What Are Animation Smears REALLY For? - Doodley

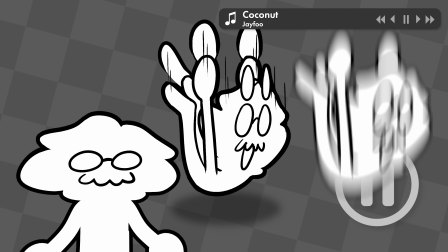This is a smear. They're basically the animation equivalent to motion blur, and they're kind of famous for creating weird and funny looking frames if you pause at the right time.
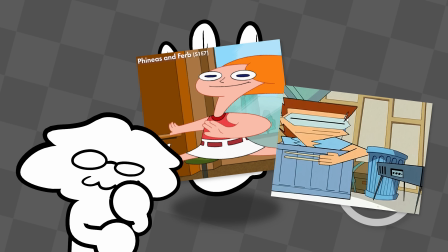But if you pause and look at all the smears out there in the world, they all seem pretty different from each other.
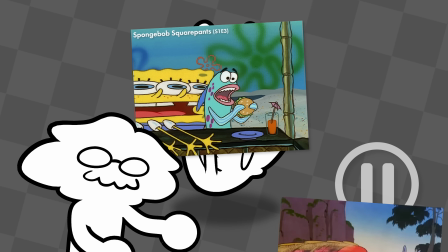Sometimes there's multiple drawings, or brushed speed lines, or weird anatomy.
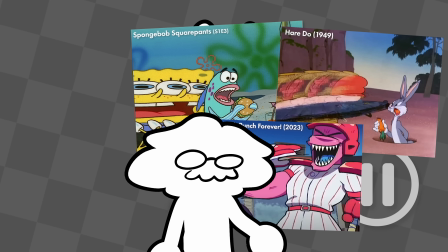Is it really as simple as just motion blur? The thing about smears is that they didn't really exist until a few decades after animation was developed,
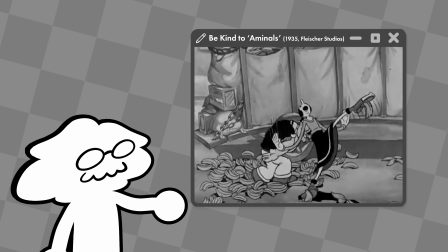with early 1900s animation using speed lines to convey fast movements, a comic book technique.
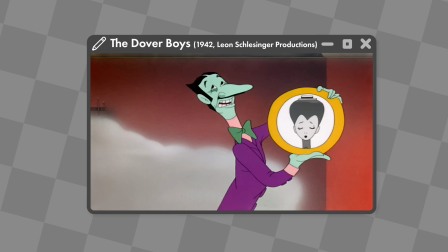When budgets got tighter in the 1940s due to World War II, it was cheaper and faster to use smears to connect one pose to another.
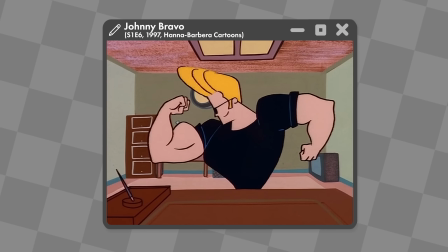Over time, smears became a technique like any other, especially after the rise of television animation,
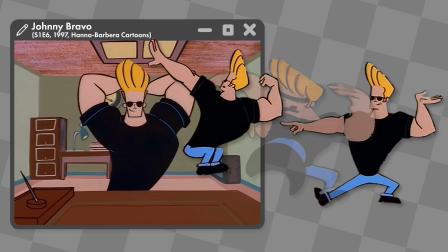where smears could connect two key poses without a ton of frames, which is pretty useful when you have hours and hours of animation to do. But animators also discovered that smears were useful for a lot of different purposes and stylistic choices.
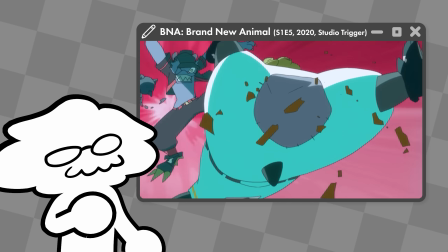And in my opinion, that goes well beyond just recreating motion blur. Not that motion blur isn't part of it, it absolutely is.
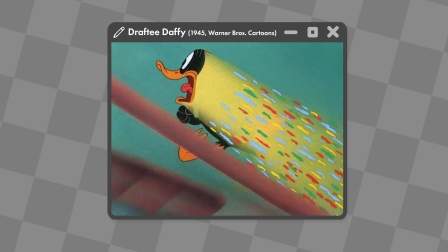Smears as a technique began because animators saw the motion blur in live action film and felt that adding it to their animation would make it more convincing.
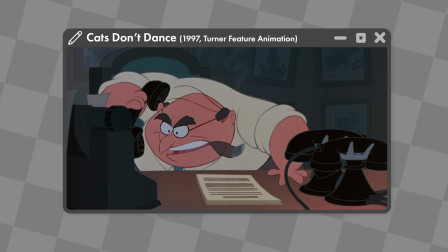But I feel like it's grown beyond that, still including motion blur, but also for lots of other purposes. So I want to expand that definition and talk about what motivates an animator to use smears besides motion blur. First, let me ask the question, what are smears usually intended for? I would simplify it like this: to make a fast movement more readable and less stiff.
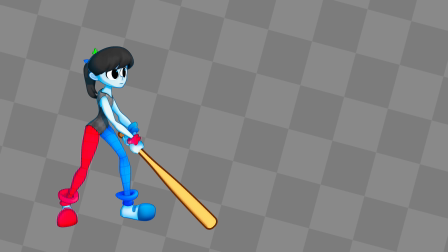At times, you may not have enough frames to visualize the kind of movement you're animating.
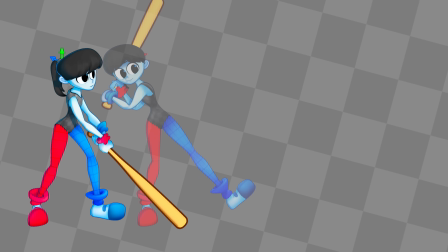If you've only got a few frames to work with, you'll still need anticipation, action, overlapping action, and settle somewhere in there.
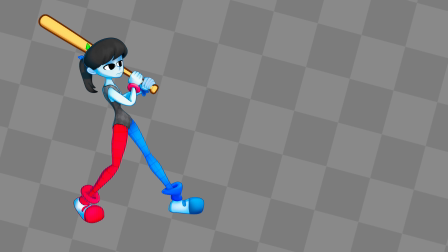But the movement might be too big, yet also too fast to include all those poses, so you put a smear in the middle.
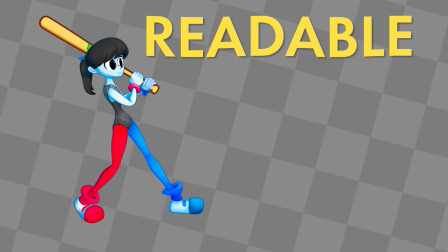The smear makes the most important part of that movement readable. The viewer can easily see what just happened, even though it was a big, fast movement across the screen.
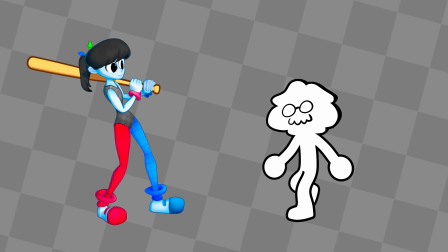But I want to stress that even if you did have more frames, you would still want to use smears.
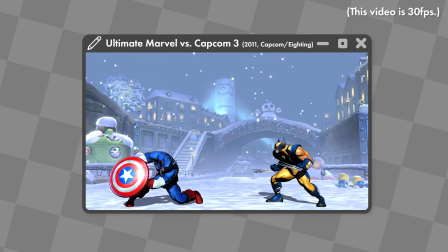Take any 3D fighting game, for example. Most of them are 60 FPS, but they will usually still use VFX smears because it makes the action more readable.
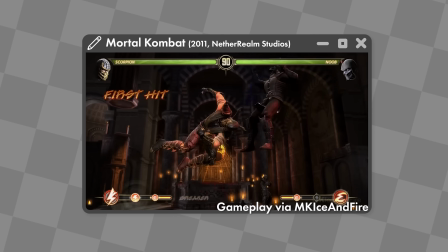More frames is more information, but it's not always useful information.
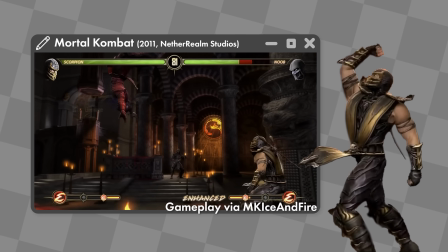Without a smear, more frames can actually be busier and harder to understand. And in fighting games, it's pretty important to understand what just happened when something hits you in the face. Ow. There are also times when characters move unrealistically fast,
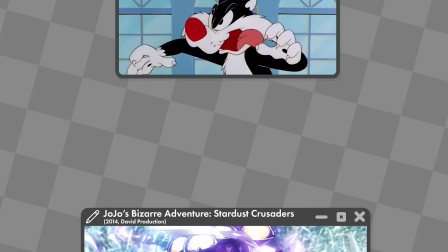and it would be impossible to animate it normally in a few frames. This is usually where multiples come in, drawing extra parts of the character to show a fast, rapid action.
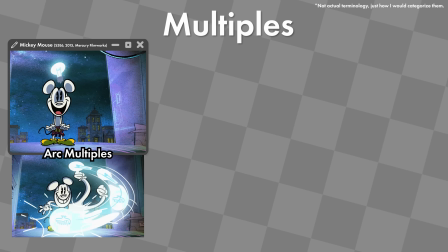These can be along an arc to make something super readable, a straight path to give a fast action a lot of power,
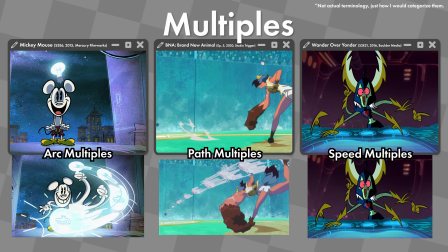or scattered in a bunch of places to show lots of quick movements without needing extra frames. Multiples can effectively be like after images in motion blur photography, but they can go a step further than that.
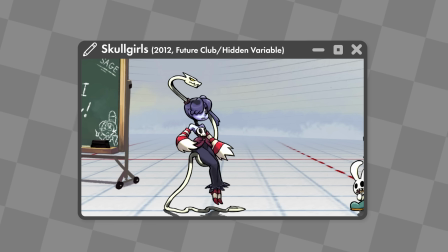If you need part of the character visible for just one more frame than you have available, you can create a fake frame with a multiple.
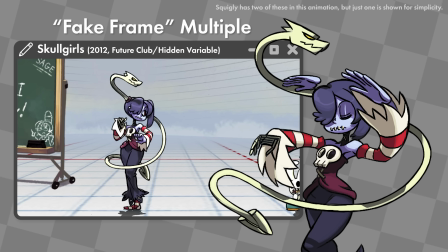In motion, it'll seem like 2 frames when it's really just 1.
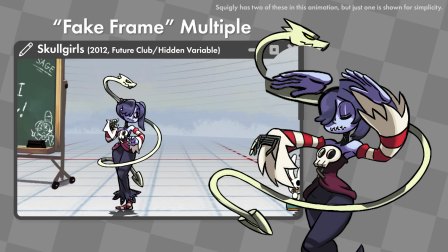The extra fake frame with a multiple smear helps the viewer see and focus on an important part of the character, and I just think that's pretty cool. Smears can also make an animation feel less stiff. Animation already has lots of techniques to keep things loose, like squash and stretch and drag.
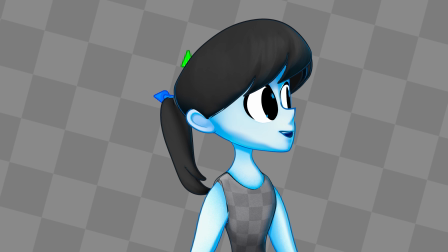Normally, both these principles don't really distort the character in any way.
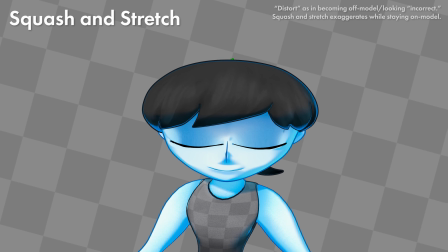Squash and stretch maintains a sense of volume by stretching outwards, equal to how much you squash inwards, and vice versa.
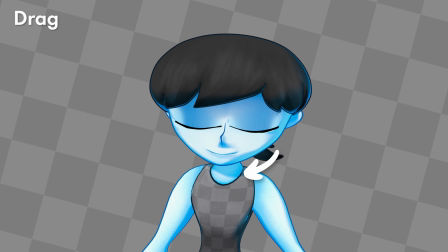The mass of the character stays consistent. Meanwhile, drag can pull parts of the character behind the main action, so they don't feel too stiff or static.
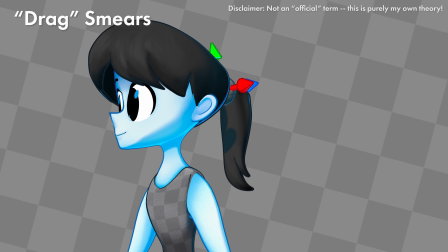However, you can push both these principles with very subtle drag smears,
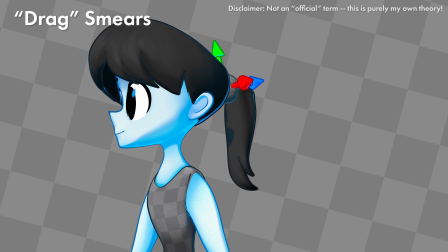which distort the character for just a frame or two to really accentuate both drag and squash and stretch.
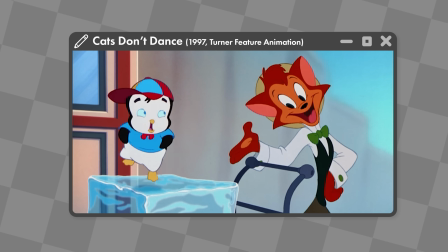Depending on who you ask, these aren't really smears and are just very exaggerated extensions of those principles,
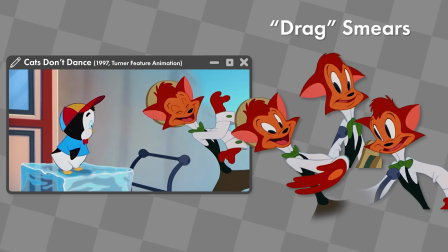but I see them as smears if only because they distort the character in the exact same way smears do.
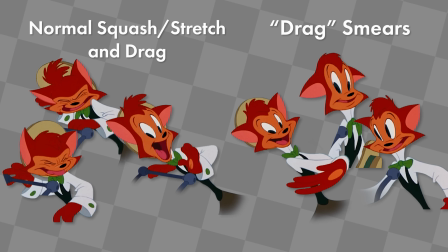If you compare these to normal frames of squash and stretch or drag, you can kind of see what I mean.